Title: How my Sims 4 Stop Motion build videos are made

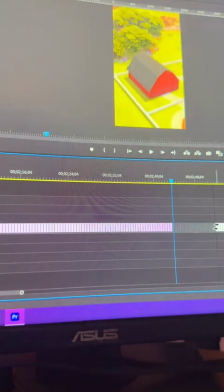And then I'll just scroll through until it changes, slide these over. I also put all the pictures in reverse, so whenever I take screenshots, usually it looks like this.
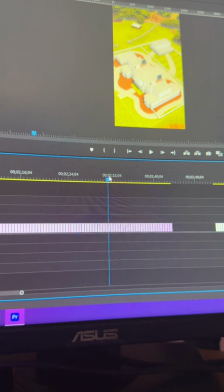Since I put it in reverse, it looks like the house is building itself instead of being deleted.
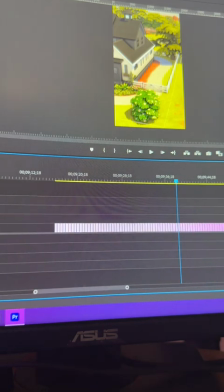Now that I have all the screenshots in different sections, I'll go in and apply a transition to every screenshot so that they kind of fade together. And then I'll go through and just watch and make sure that there's no like weird things happening. Sometimes if I'm like hovering over an item, it'll be highlighted and you can tell.
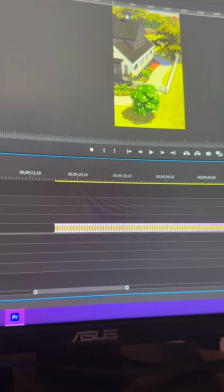See, like here, the lighting changed, so I had to take 2 screenshots, and I'm gonna delete the one that looks bad. So after I think everything looks good, I'll nest this section together,
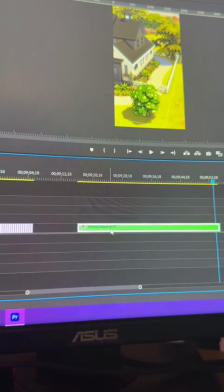which means like I'm grouping it together so that it becomes one thing instead of like 100 in a row, you know?
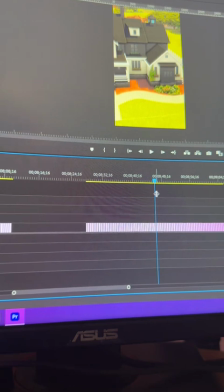And then I'll do that to all of these different sections of pictures. And then when I'm done with that, I'll piece all the pictures and videos together so that it's one seamless video.
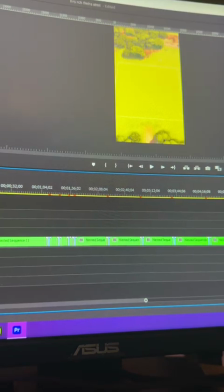All of these green ones are the screenshots grouped together, and this video is currently 7 minutes long, so I'm gonna take all of these green sections and speed them up by like 300% because right now they're really slow.
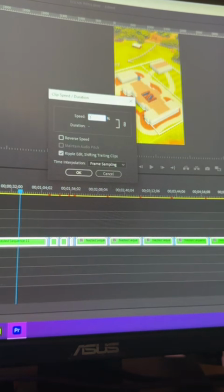I'll do like 377, that's usually what I do.
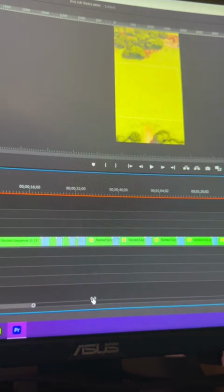Now this video is 2 minutes and 43 seconds, and I still have to do some fine tuning so that I can make the video like 60 seconds. So I'm gonna do that and then I'll show you the finished product. I'm pretty much done now.
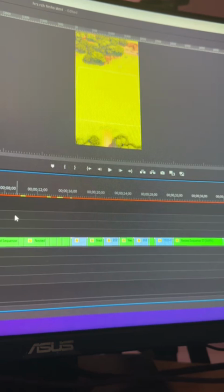The video turned out to be 1 minute and 50 seconds, but usually what I'll do is I'll speed it up within the TikTok app. And then sometimes I'll import audio into Premiere Pro and I'll like line up the video with the audio. That takes a really long time because I have to look at every single screenshot and line it up with the beat of the video.
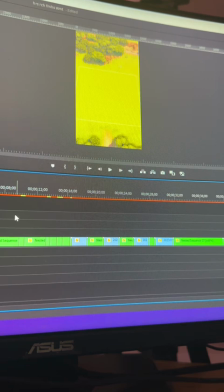I don't think I'm gonna do that today just because it's almost 1 a.m. But sometimes whenever I have the audio on TikTok, it like ends up matching perfectly.
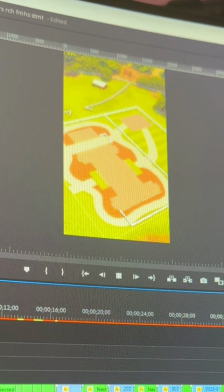So maybe I'll get lucky today. This is how it turned out. This isn't like the final product because usually I'll go in and like make some very fine-tuned edits.
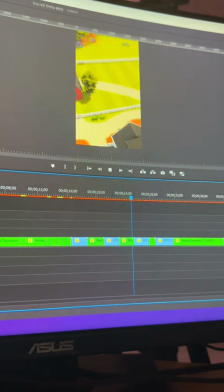But this is basically how it's gonna end up turning out. I'll post the full video later. If you wanna go check it out, it'll be on my TikTok profile.